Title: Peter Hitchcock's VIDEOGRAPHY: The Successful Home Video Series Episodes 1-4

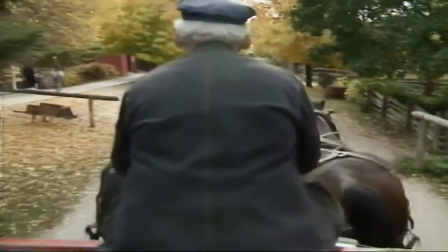[59:17]
Compare these 2 different shots, one with the driver or the driver's point of view.
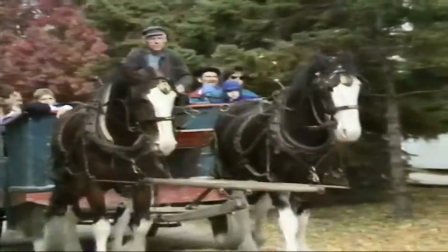[59:22]
You might want to use one or perhaps both. The composition of a moving subject can go from good to bad.
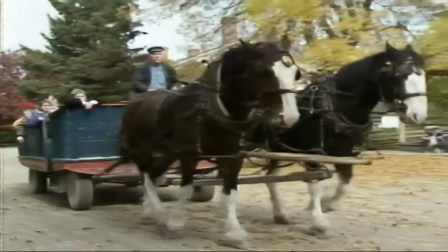[59:29]
That's why we're letting our subject exit the frame.
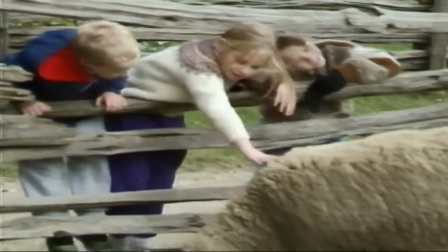[59:35]
A wide shot establishes the location, and close-ups tell the story.
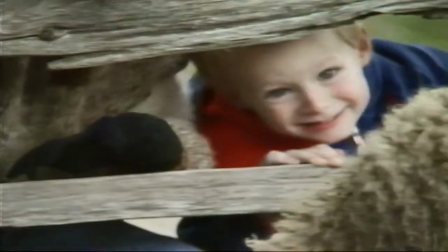[59:39]
Try to get as many different close-ups from different camera angles as possible. Don't just leave your camcorder on a wide shot.
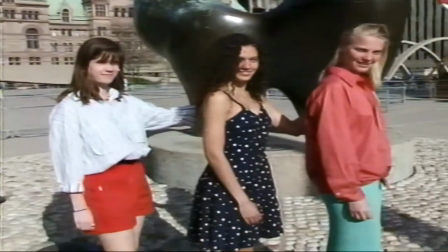[59:48]
When you position your subjects, you're creating a composition. It's kind of like creating a sculpture of shapes, colors, and textures.
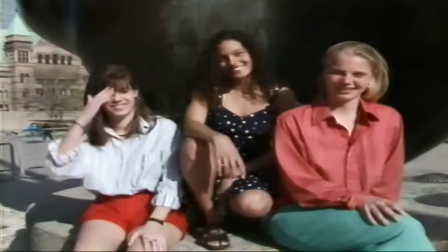[59:57]
Notice that when a person moves, your eye is drawn to them, affecting the dynamics of the composition.
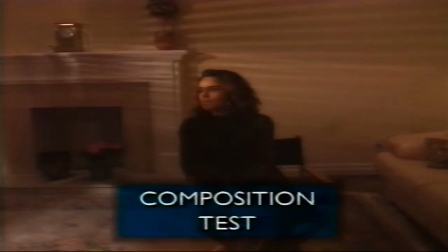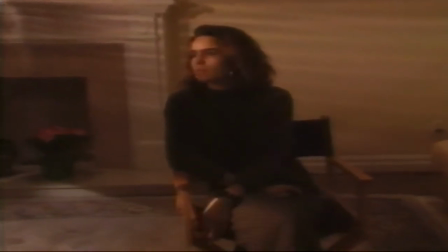[60:08]
Just say "now" when you feel it's the right composition. When you're shooting a single person, you can have different compositions.
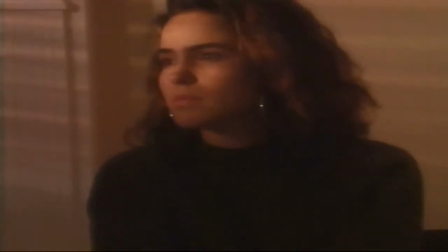[60:17]
Pick one you like, a medium shot, a closer shot, or a tighter close-up.
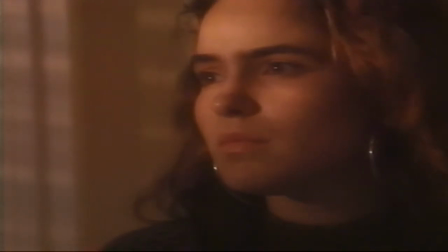[60:22]
Notice that Karina's face is not central. There's some airspace on the left.
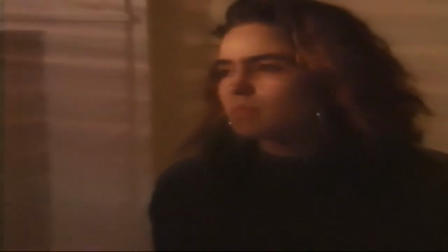[60:26]
If we pull back, we can still keep the framing with that airspace, camera left.
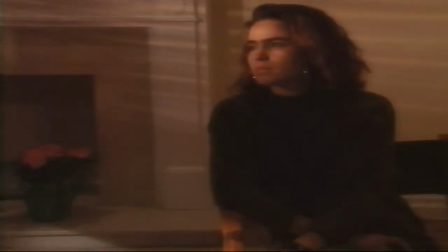[60:31]
Is this too much airspace? Is this good composition? I think it is, but it depends on the type of video you're making, so you really have to look before you shoot.
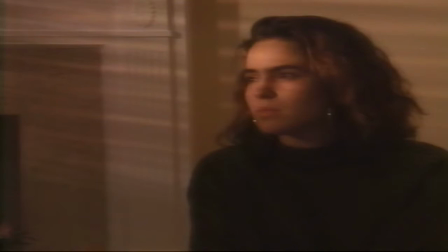[60:42]
When the subject moves, you have to be prepared to adjust for the best composition. Here we have to lose that airspace.
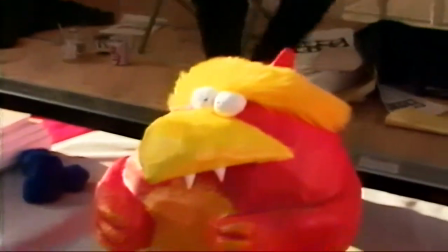[60:53]
When you're hand-holding the camera, the composition decision becomes more crucial, as you have to act fast, especially with movement.
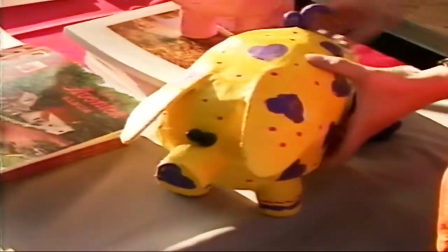[61:01]
You have to be prepared for the unexpected. So use your other eye to see what's around you.
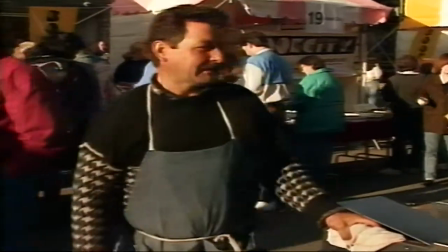[61:06]
Not only because you might trip on something, but somebody might walk in front of you.
Hey, excuse me, excuse me.
You ever see the great Hollywood directors and other people in our business do this with their fingers? They're making an impromptu viewfinder, and they can adjust the size of their shot by moving their hands. It's a very handy technique. In actual fact, though, I find it a little pretentious, so I only do it when no one's looking.
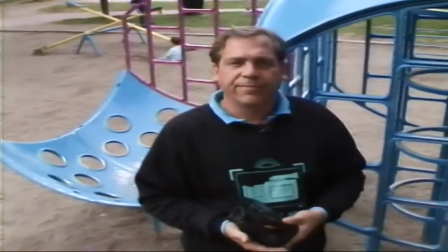[61:32]
This is a high-angle shot. It makes some sort of a statement.
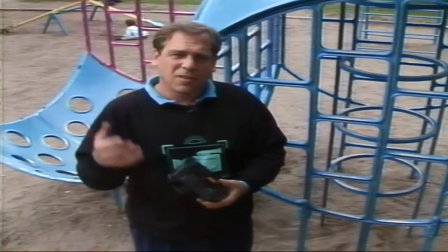[61:36]
It's very dramatic, but should be used sparingly. It's also bizarre because it makes people look kind of short and fat, and as you know, I'm actually tall and thin.
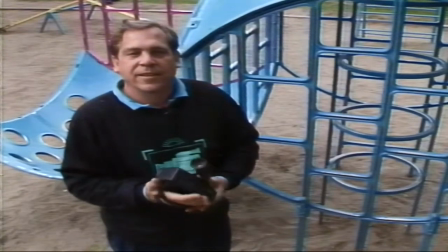[61:46]
As bizarre as this shot is, it's exactly what most people do when they're videotaping kids.
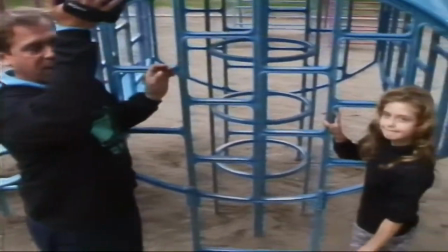[61:51]
They shoot from their own eye level, which is, you know, even higher than mine, and looking down on them, giving that same bizarre shot.
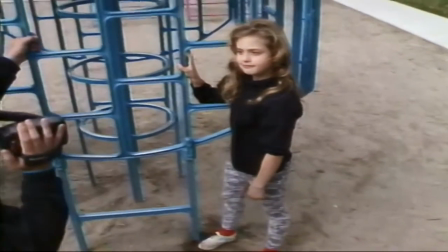[61:57]
It's much better to get you and your camera right down there with the kids to see how they see the world.
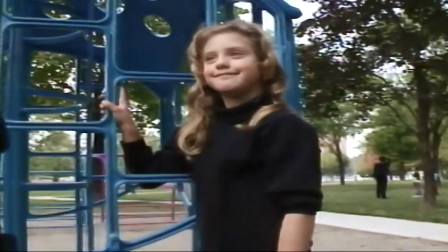[62:03]
Of course, don't go so low that you're looking up their nose. Eye level usually works just about right.
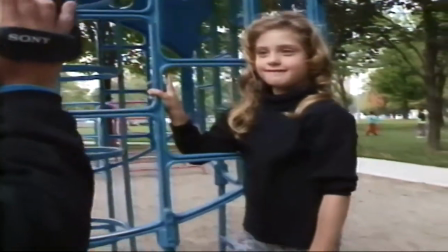[62:08] Okay, how can I make you laugh? Oh, it didn't take much.
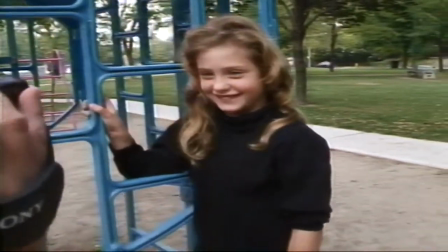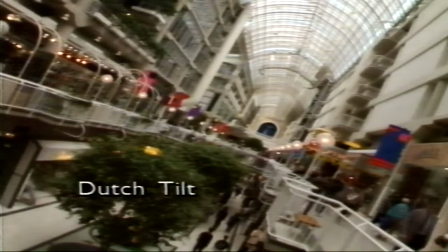[62:18]
This angle is called a Dutch tilt. Not only is it dramatic, but you can fill the frame better with tall buildings or tall people.
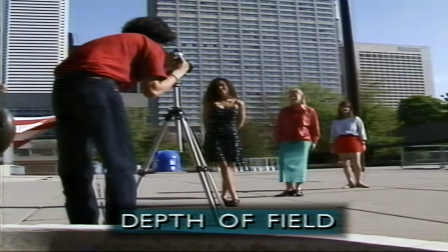[62:29]
Depth of field is the amount of focus between the foreground and the background.
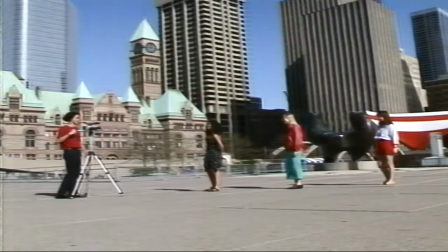[62:33]
You can change the depth of field two ways, either with the amount of light or the use of the zoom lens set on telephoto position.
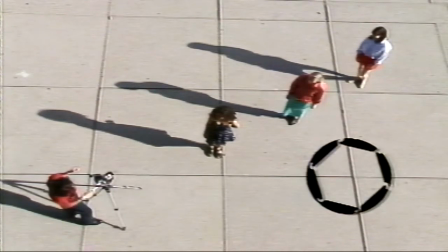[62:41]
First, the aperture controls the amount of light. If there's a lot of light, the aperture of the lens becomes smaller and gives you a greater depth of field.
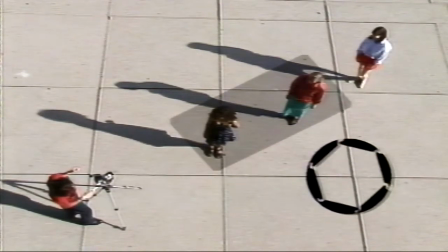[62:49]
The less light, the less depth of field. So in low light situations, the focus becomes more critical.
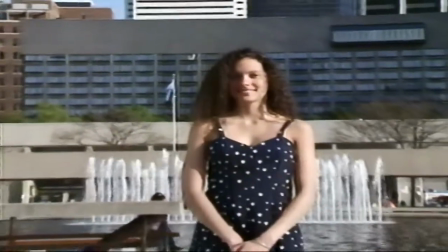[62:56]
Also, notice how sharp the background is on the wide angle setting. When you zoom in to a telephoto position, the background is soft because there's less depth of field.
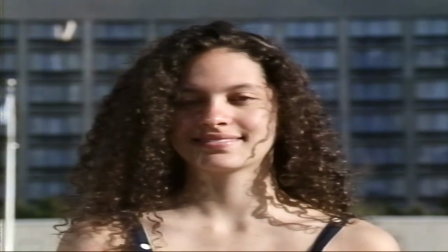[63:05]
The background is now out of focus. One of the problems with home video cameras that never gets any press is the problem of having too much light, and it often happens outside on a sunny day. The problem is that these cameras are incredibly sensitive, and outside they're working with their lens stopped down to almost nothing.